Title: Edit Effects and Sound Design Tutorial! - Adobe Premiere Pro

again just think critically about your sounds and another
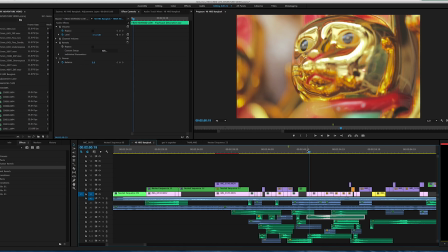701s
example is right here I have this clip being sped up and then all the sudden it slows
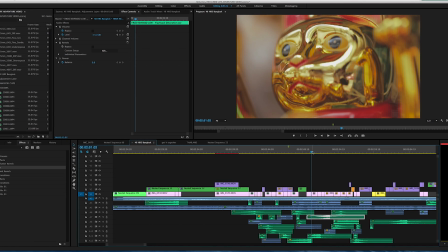706s
down right there so as a result I have this kind of this riser clip
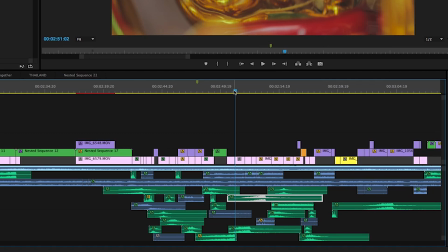710s
that it sounds like it's speeding up and then it stops and that's the moment I have it stop is right at the moment that the clip goes into slow motion and slows down on the kitty because it's fast fast fast and then boom hits and slows down so that's pretty much you know how i do my sound for these types of videos it takes a
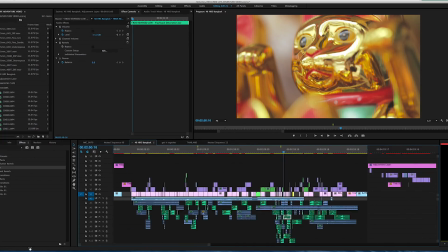730s
lot of trial and error and patience and it's tedious it's not the most fun thing in the world the fun part is editing your video
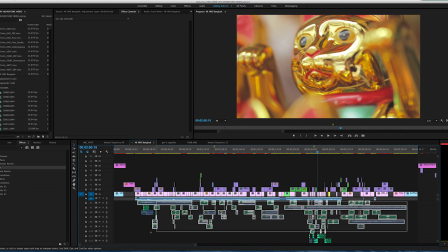737s
but the sounds are what are going to bring it to life and bring it full circle next the last thing that i'm going to talk about is the transitions and the answer is the transitions are in how I shot the video so at the beginning and end of each clip I would either pan into the shot and then pan away or you know I'd be already locked on a shot and then pan away and so what this does is it allows me to transition from shot to shot in like these smooth transitions that are are blind to the eye so they seem very seamless and fluid in the video because I'm blending them and cutting them together on those whip pans it's not something you can do in post you can't just edit that in post you have to physically shoot it that way knowing how you're going to edit it so quick quick example of that is this so this clip
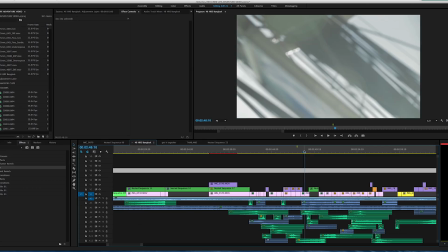789s
right here is just a quick clip of me passing by some wires and it's moving in an
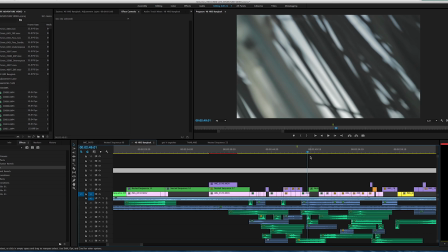793s
upward manner and right here we jump into another
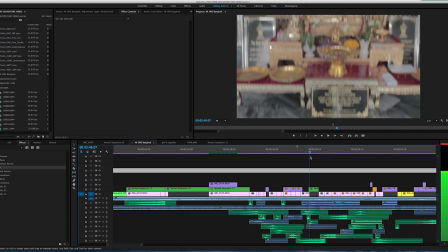798s
clip that's moving in an upward manner to the statue.
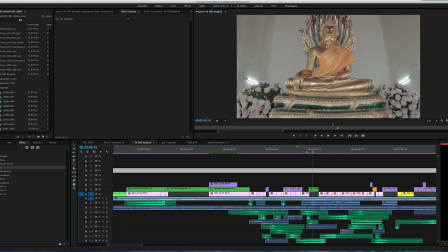802s
So it's moving so quickly and so fast and in the same direction that when you watch it together, it seems like one seamless motion. And then you throw a sound effect right at that transition and it just brings it all together.
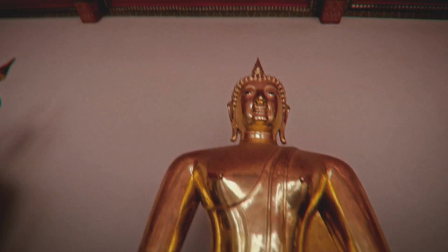So as you can see, very seamless, but again, that's how I shot and how I edited. You can't just shoot it standard, never move the video. camera and then try and edit it that way it's literally it's a mixture of the two things editing and shooting so let me give you one more example
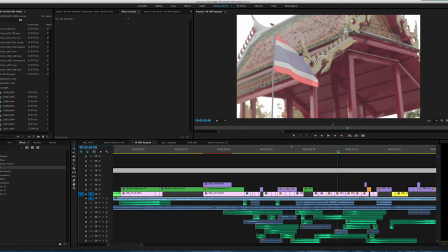841s
here so right here on this clip I start on this flag and at the end of the clip I start to whip and pan away
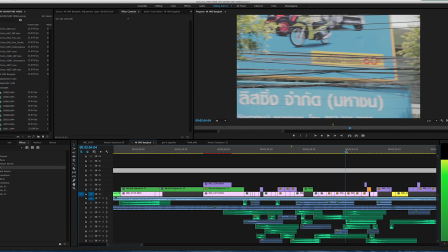848s
then right here I jump into another clip where I'm moving in that same direction
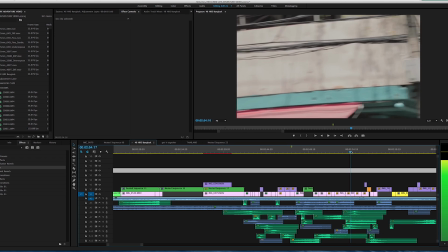853s
and then again moving that same direction I
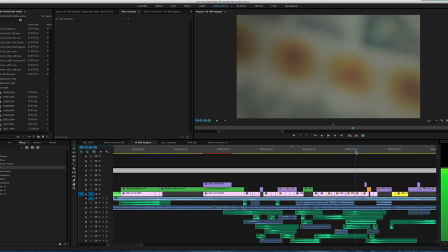859s
jump into another clip and you can't even notice the cut here because as you can see
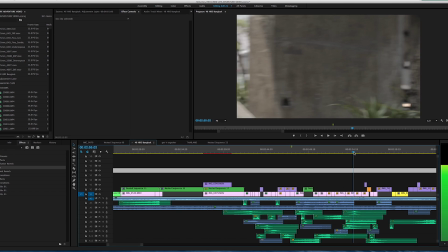864s
from right here I pan into this black space and now this is the next
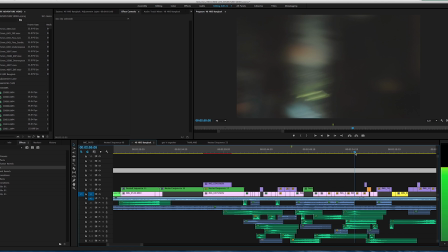869s
clip and I'm starting in black space and I move from the black space out to a sign these are two completely
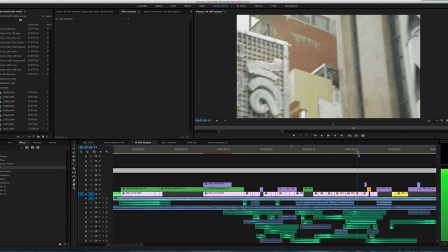877s
different areas of the city this spot and this pop are not the same spot but if you watch it together you
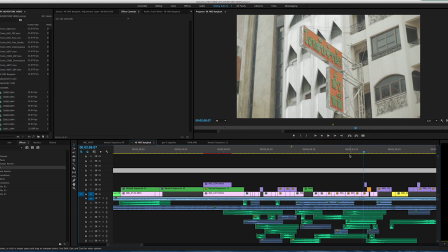886s
would never know
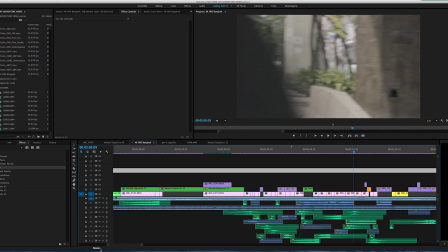894s
they appear to be seamless but that is just how it's edited and shot so again panning to a dark space
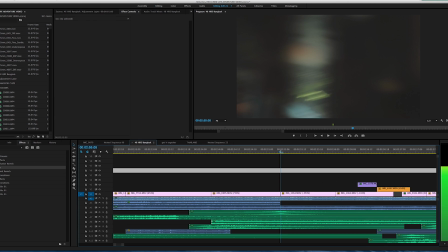902s
start the next clip on a dark space and I whip pan
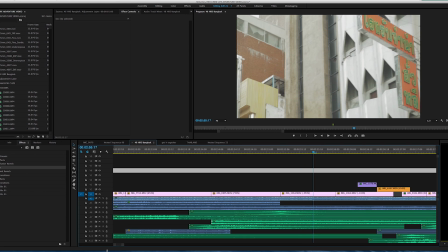907s
out of that shot to there so again that's how I shot and edited let me see if I can find one
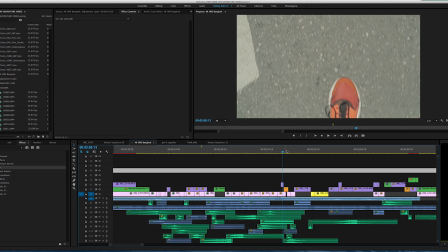912s
more hopefully I hope this is clear to you guys I hope I'm doing a decent job of
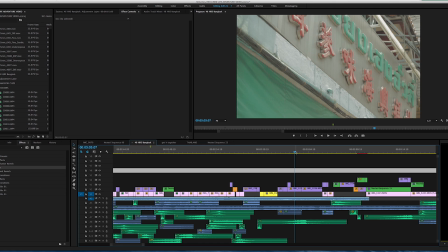917s
explaining this so here's another example so I'm starting on the sign and
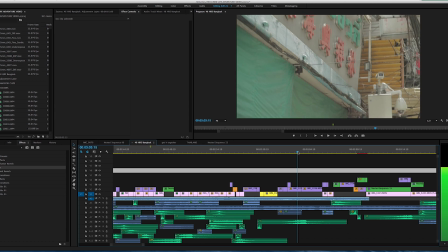921s
I start to pan away away away and down past this
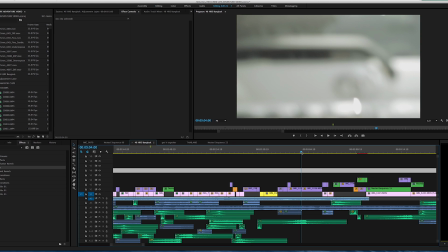926s
car and now right here is where I make the transition to the
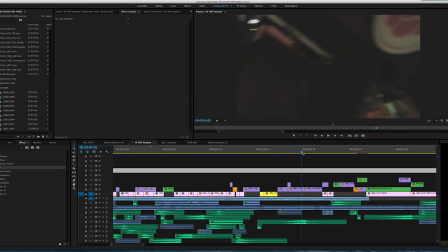931s
next clip and next clip so I pan away and then I jump into the next clip where I start panning into the shot over
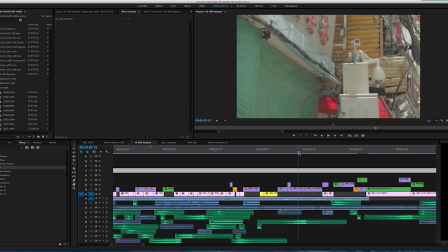941s
to a sign so now those two clips together from the panning away to the
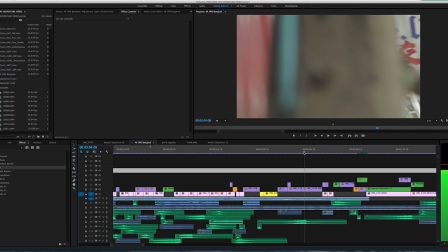946s
panning into the shot appear seamless and like they're the same shot and make for
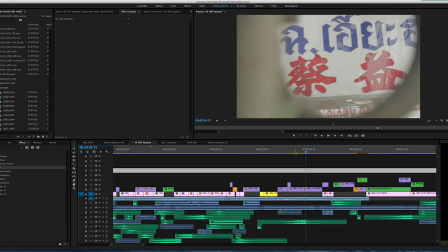951s
a really cool transition even though they're two different shots and it's as simple as that it's just shooting and cutting on the right moments and another way you can enhance this
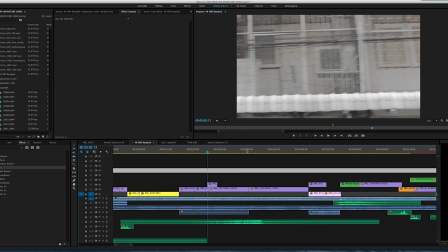965s
is by just using a quick blend mode and changing the opacity and what I mean by that is if you wanted to
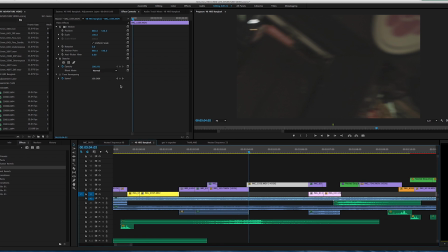972s
you could really you could overlay this clip and then you could take the opacity set a keyframe go to the beginning clip set a keyframe and
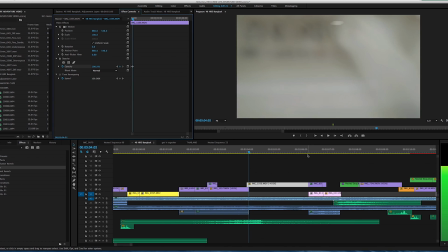981s
start it at zero so it literally blends in to the next clip so instead of a hard cut we now change the opacity into the next clip
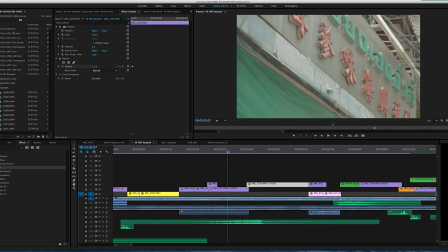990s
and same kind of thing it just blends it together so
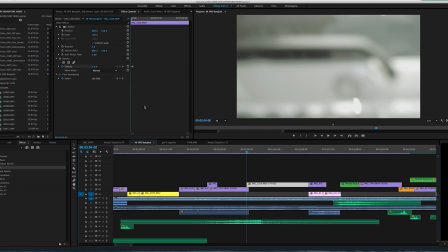997s
you can either hard cut in or just pick like one to two frames that you drop the opacity and do a little keyframe transition
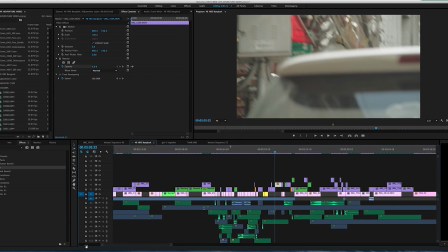1005s
and again to bring these transitions to life using whoosh sound effects or different sound effects to enhance that transition and make it appear just really bring it to life so I hope you guys kind of gather how I edit these videos and I hope that helps and you guys learn something from this video if you have any questions please feel free to comment in the description not the description my goodness please feel free to comment in the comment section below I'll try to answer any and all questions that you guys have and if you guys have any ideas as far as you know the next place you want me to go and travel and shoot a film of please let me know in the comments below as well I'm always looking for a cool new places to go travel and see adventure and you know photograph and film so with that being said I appreciate you guys for watching and I hope again that you learned something from this leave a like a thumbs up and I'll see you guys next time